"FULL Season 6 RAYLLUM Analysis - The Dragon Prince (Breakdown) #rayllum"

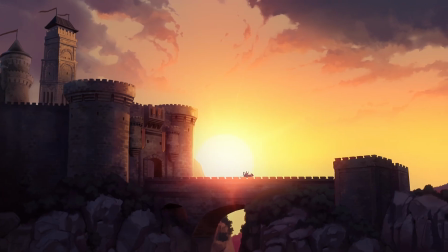It's also worth noting their departure being at sunrise, that while logical for them to leave for a long journey in the morning to make the most of daylight,
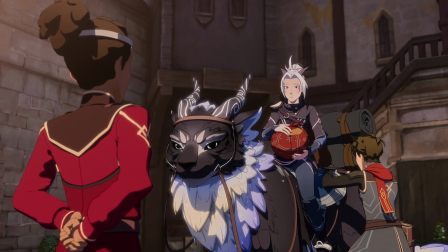sunrises also convey connotations of rebirth and a new beginning, symbolising a fresh new start to this relationship removed from the burdens of the past.
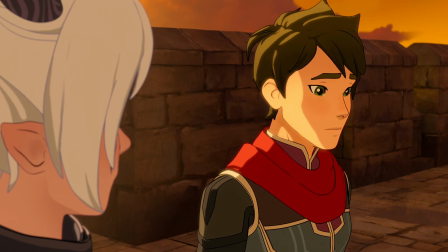Their ride across the bridge together is also significant because it hints towards greater communication between the
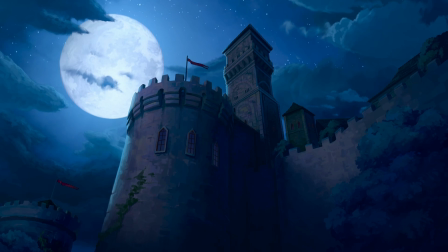two on this emotional journey they are now undertaking. unified by this strong connection between them.
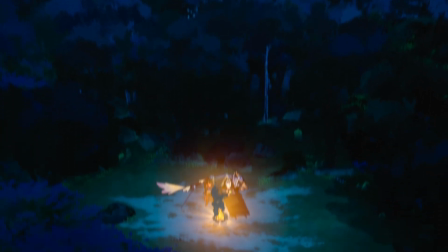Episode 2 only contains a brief scene towards the end, reminiscent of the stargazing scene from Season 5,
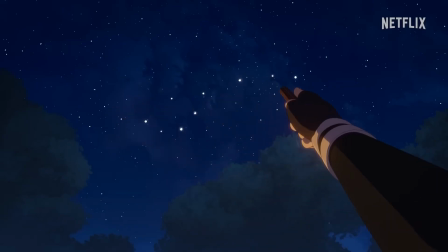where Rayla and Callum are again out camping in the wilderness as a part of their journey to another destination.
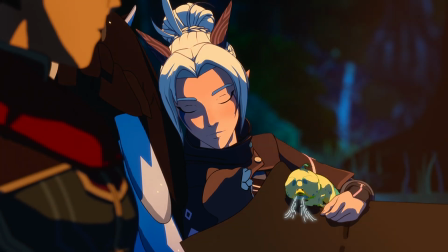However, there are some notable differences this time. Rather than Rayla being awake and ready to engage, she's sleeping, facing towards Callum.
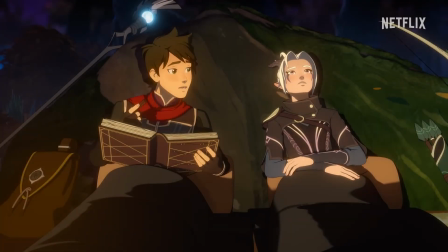This is significant because her body language suggests a willingness to engage, even if she isn't actively doing so.
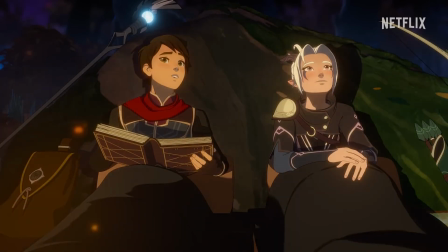If she were turned away, it could indicate a disinterest or a distance between them.
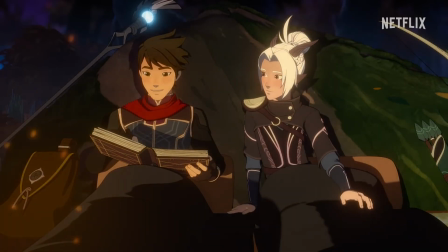This subtle detail in how they're facing gives us some great insight into how Rayla especially perceives their relationship progressing.
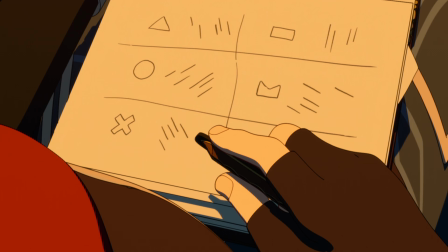Callum is content focusing on his drawings, whilst Rayla doesn't feel the need to make conversation, being comfortable enough to rest, trusting Callum is there watching over her.
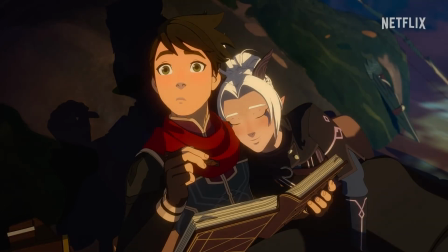Callum's iconic, shocked fish face is also replaced by a look of endearment towards Rayla.
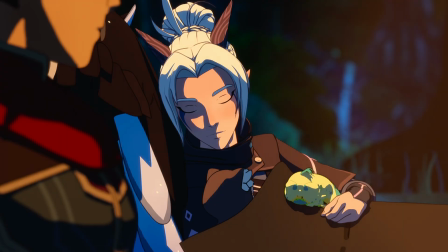It indicates how they've once again grown more at ease around each other. Sneasels sleeping on Rayla's lap also adds another layer of meaning.
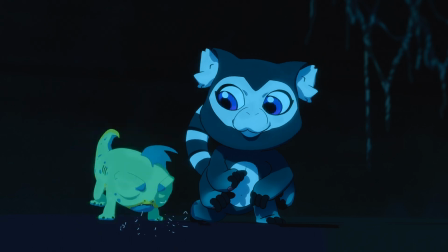Throughout this season, Stella and Sneasels act as proxies for Rayla and Callum respectively.
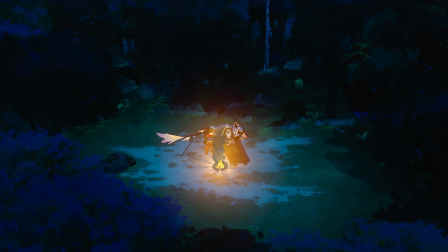Sneasels being on her lap might convey Callum's wish to do the same and be more intimate with Rayla, a longing that he hasn't let surface yet.
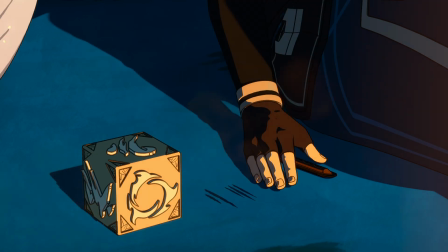Another significant detail is when Callum then drops the key of Arivos rather than setting it down.
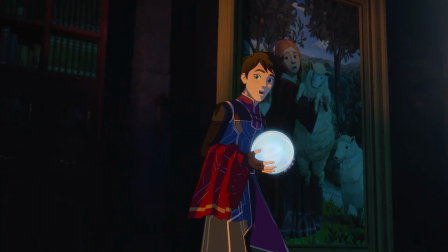To me, this represents his shift in priorities from his mission to save Zadia to his growing desire to care for and be with Rayla.
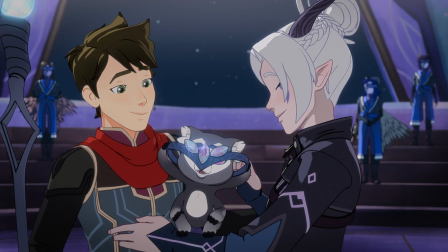It reflects a release of Control, something he struggled with in Season 4 whilst they're on their way to Rexygnius.
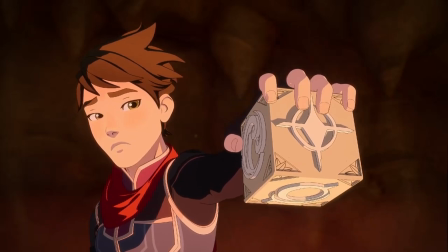Now, he's learning that it's okay to let go temporarily, knowing that he can always return to it later.
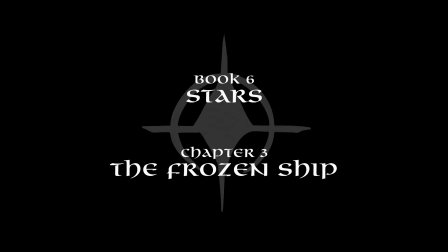First things first, the episode being named The Frozen Ship can be immediately recognised as a double entendre,
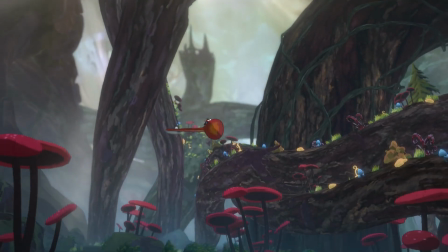although perhaps less with the risque part because that might be solely reserved for this incredible scene.
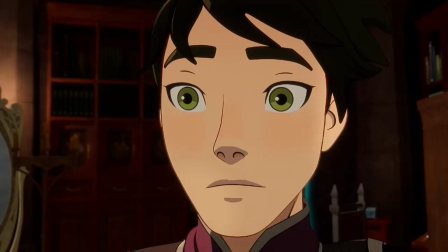Anyway, the name cleverly plays on the stillness in Raylim's relationship over the past couple of seasons,
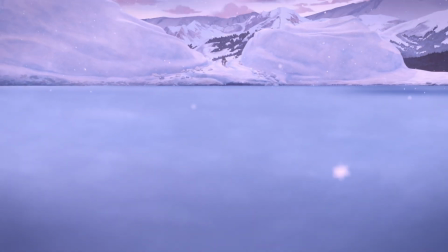whilst also describing the main interest of this episode, that being the frozen ship.
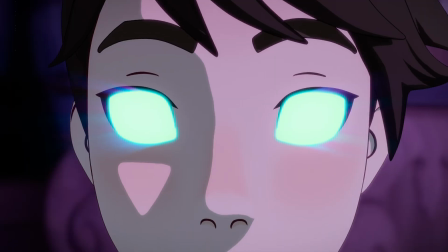The episode opens with Callum reliving a decision he made in the previous season where he resorted to using dark magic again.
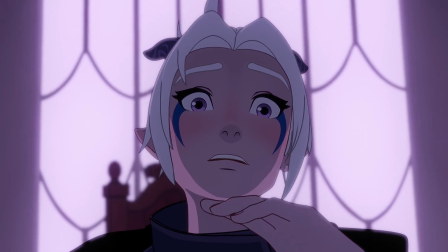In this dream we hear him attempting to justify his actions which he potentially didn't even make.
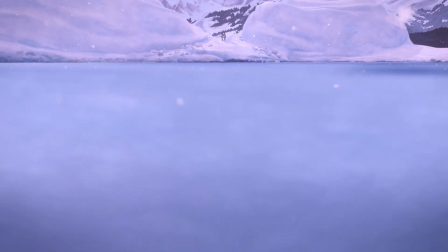We see him being controlled by Aravos, so he was potentially stripped of his free will in the moments where he actually performed the spell.
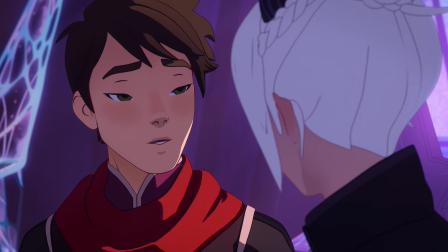This scene also provides some insight into Callum's greatest fear, losing Rayla.
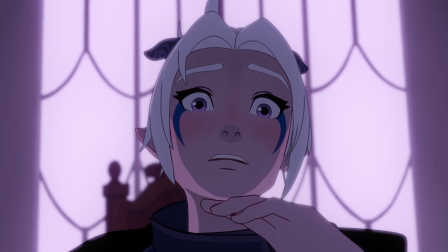Based on Rayla's shocked expression, it appears as though he's more frightened of Aravos taking him away from her than Aravos himself.
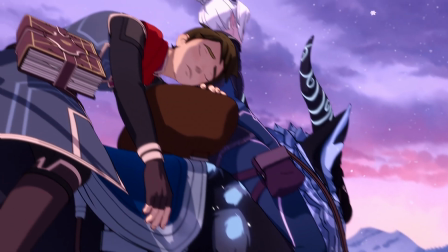When Callum stirs from his sleep and their mount arrives at the frozen sea, Rayla teasingly calls him by a pet name as she turns.
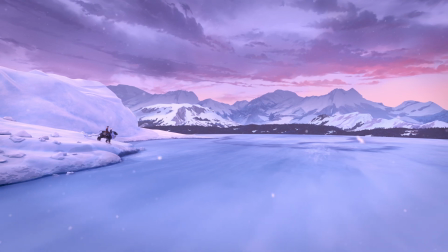Sneezels and snoozles.
Using a baby name like this is a way to poke fun at him whilst keeping it endearing and serves as a small bonding moment.
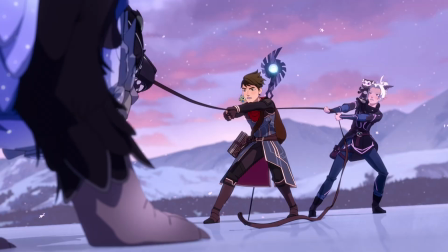Furthering this, Rayla calls Callum Mage when their shadow paw starts to sink under the ice.
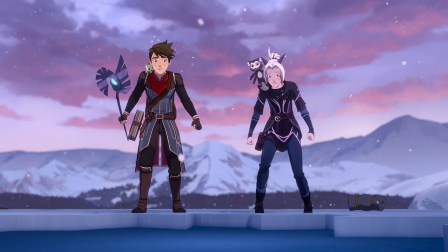Whilst having the practical effect of reminding him that he can use magic to save them out, it does hint at a more affectionate nickname.
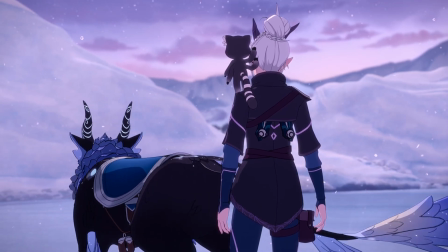As they send the shadow paw home, Callum steps forward to stand side by side with Rayla.
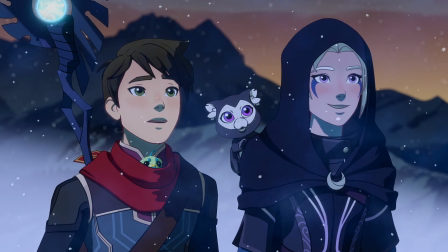With each pet on the same shoulder, it visually reinforces that they're on the same side, both heading in the same direction.
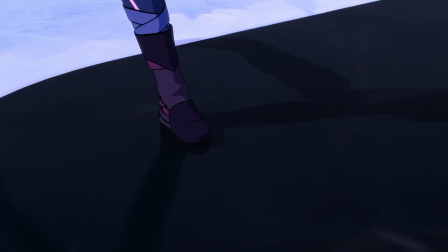Travelling across the frozen sea, Rayla underestimates a patch of black ice and slips, only to land in Callum's arms after he moves to catch her from falling.
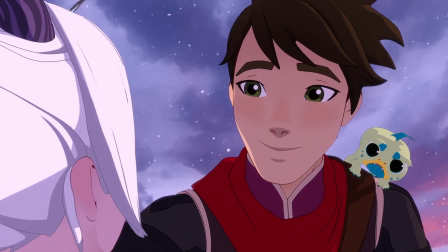Callum smiles, perhaps amused by her confidence.
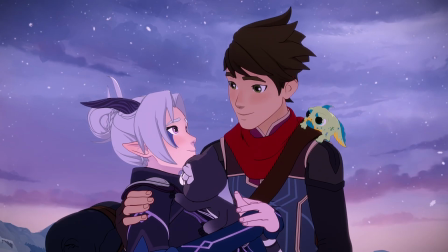Rayla, meanwhile, returns a more romantic smile, her body language showing a mix of anticipation and slight embarrassment. She tightens her arms to her sides and raises her shoulders.
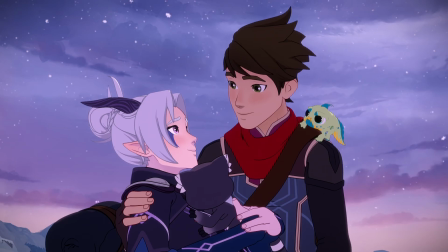Being so focused on Callum, she doesn't even notice Stella climbing out of her arms.
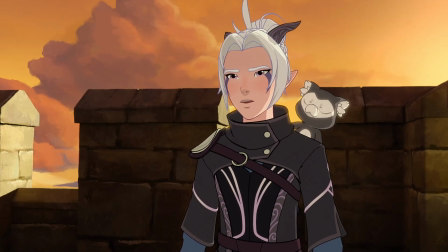A sneeze from Sneasels breaks the moment, prompting Rayla to vocalise her thoughts. Fittingly, for this episode, it carries a double meaning.
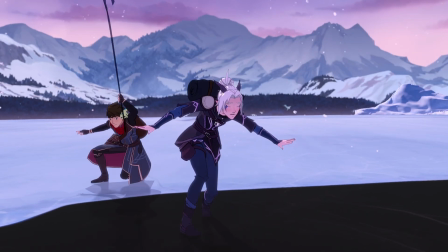Determined, Rayla promptly tries walking across the ice for a second time by herself, but Callum once again rushes forward to assist her, linking their arms together.
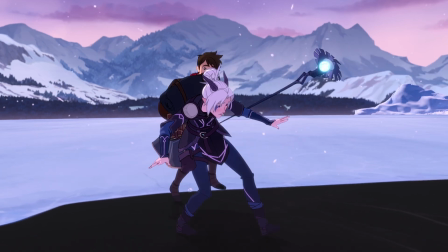This moment brings them closer physically, building on more of the physical contact they just had previously.
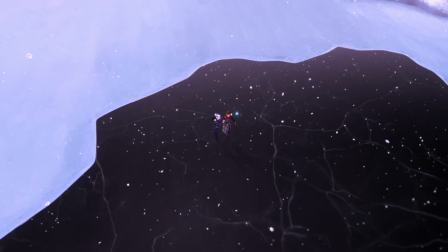As they continue, Rayla turns to look at Callum, suggesting it being a comfortable moment for them where their connection was strengthened.
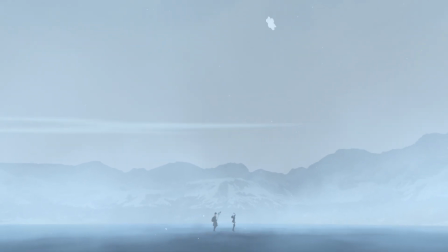Later, we see them walking across a vast, empty expanse of the frozen sea with only distant mountains in sight, leaving them with only their thoughts and each other.
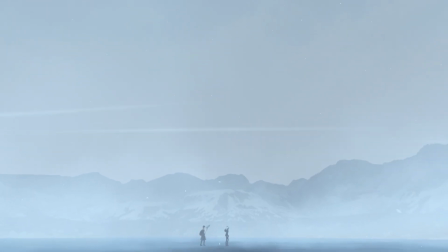Rayla's headstrong nature is shown as she is out in front once again, leading the way across.
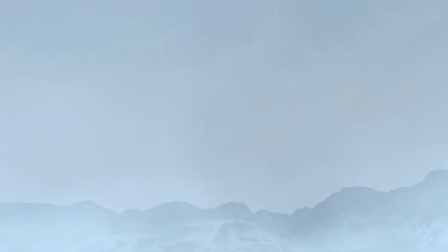The visible strength of the wind and snow convey both a sense of freedom whilst highlighting the emptiness of their surroundings.
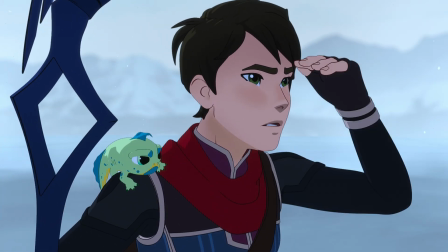Alternatively, it could suggest uncertainty and change driven by an unstoppable force, Arivos.
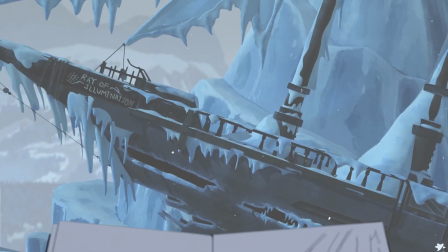As we later discover, the ship Rayla and Callum stumble across is called the Ray of Illumination, a metaphor that symbolises their relationship for the rest of the episode.
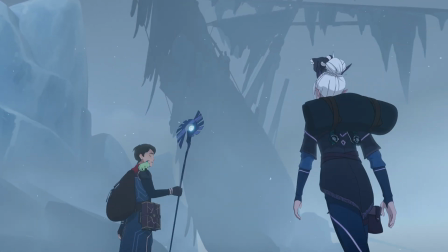Arriving at the ship, Rayla proposes that it's been there for centuries, aligning with how natural the relationship between them feels, like it's endured for hundreds of years.
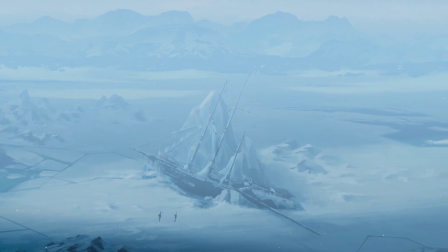However, the ship's prominent appearance in the ice reflects the rarity of an elf and human being together. It stands out as being something unusual.
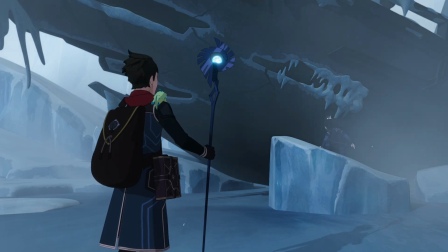Callum remarks how it's literally frozen in time, playing on how nothing has romantically happened between them because it's as though their relationship has been on pause.
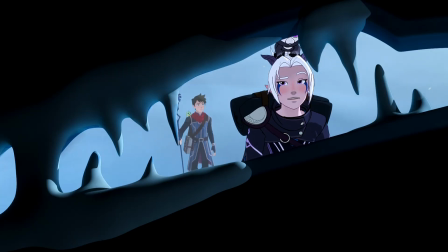Rayla corrects him saying, It's literally frozen in ice. It's figuratively frozen in time.
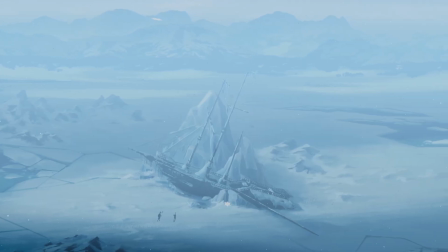This amendment is really significant as it provides a different outlook on their relationship.
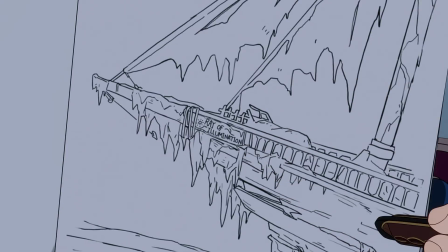Rayla pointing out that it's figuratively frozen adds a deeper level of meaning past the genuine language correction.
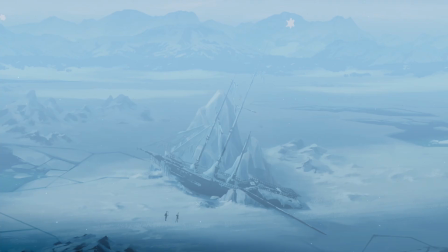Symbolically, while it may have seemed as though their relationship was frozen, in reality it was preserved, kept safe within the ice.
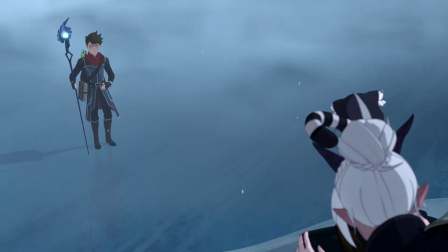Rayla then mentions how unstable this ship might be after so many years in the elements, targets, targeting the ups and downs in a relationship tested by time.
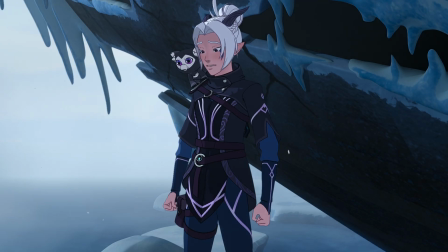It being unstable could also symbolise how a relationship may also be unstable as there may be things not yet revealed, affecting the entire foundation.
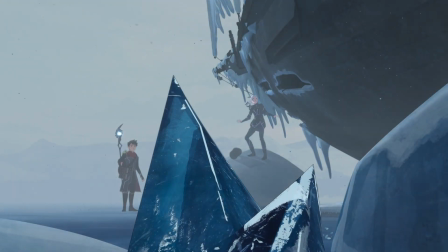A large piece of ice falls, hinting at something potentially breaking or falling apart.
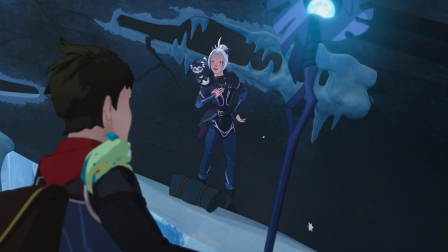Rayla's outspoken confidence in handling any shifts suggests her adaptability in the relationship.
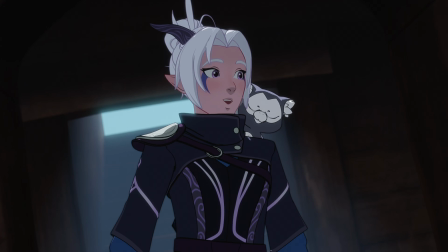Once inside the ship, Rayla finds a locked door leading to the captain's quarters,
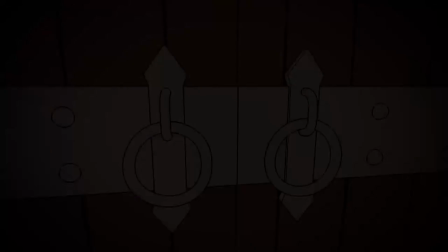notably kicking the door down similar to how Amaya did at the Bantha Lodge, highlighting their comparison from last season.
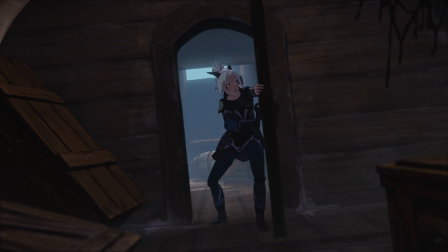The door closing on Rayla and Stella only for Rayla to push it back open symbolises her willingness
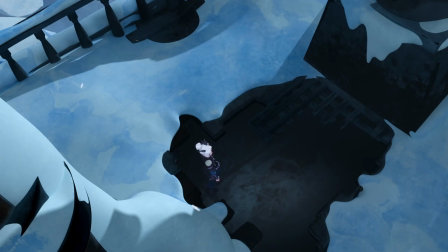to expose her thoughts and be vulnerable in the elements rather than keeping them locked tightly away.
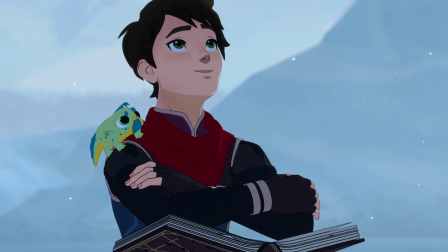Meanwhile, Callum unknowingly makes some very self-aware comments about the ship's state.
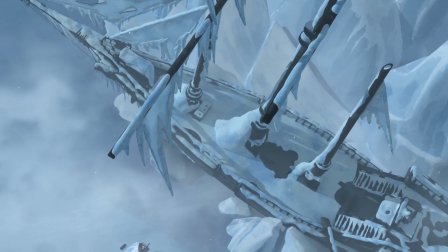I honestly don't have anything further to really analyse here because I'm withering away from all the hurt right now, although it does add to the emotional weight of the scene.
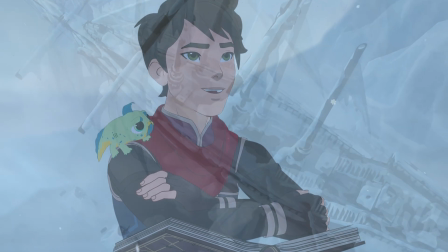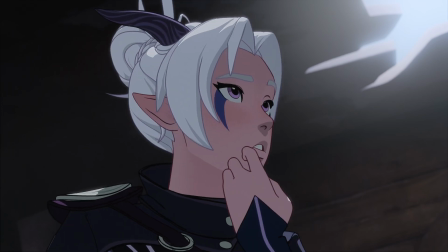Back inside, Rayla searches the captain's quarters, discovering a diary filled with the captain's final thoughts.
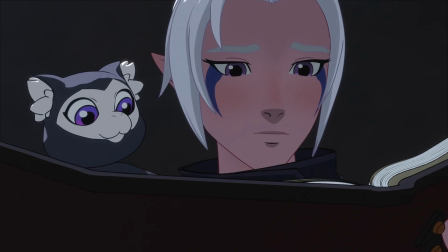A diary is a deeply personal item associated with intimate feelings and deep hidden secrets.
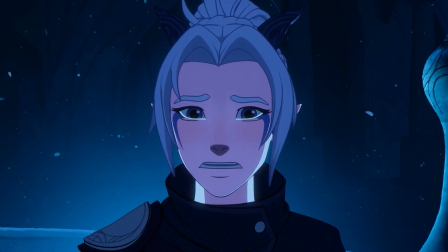The diary offers a way for Rayla to learn from the mistakes of someone else, guiding her own decisions moving forward.
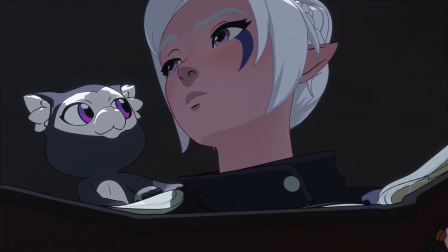The shift in the narrative voice from male to female tailors the story to Rayla, making it more relatable and personal.
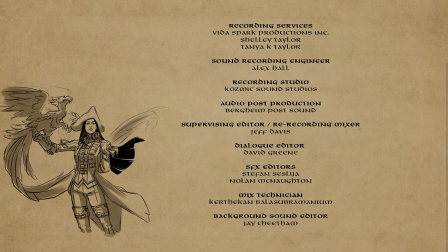Esmeralda Scal, the captain, was immortalised in a biographical poem.
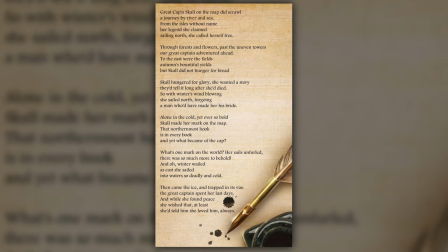The writer captures her ambition to leave a lasting mark on the world, similar to that of being the one to return the Dragon Prince home to Zadia, before then coming to the sombre conclusion of it being believed she spent her final days reflecting on her choices, revealing a tragic irony.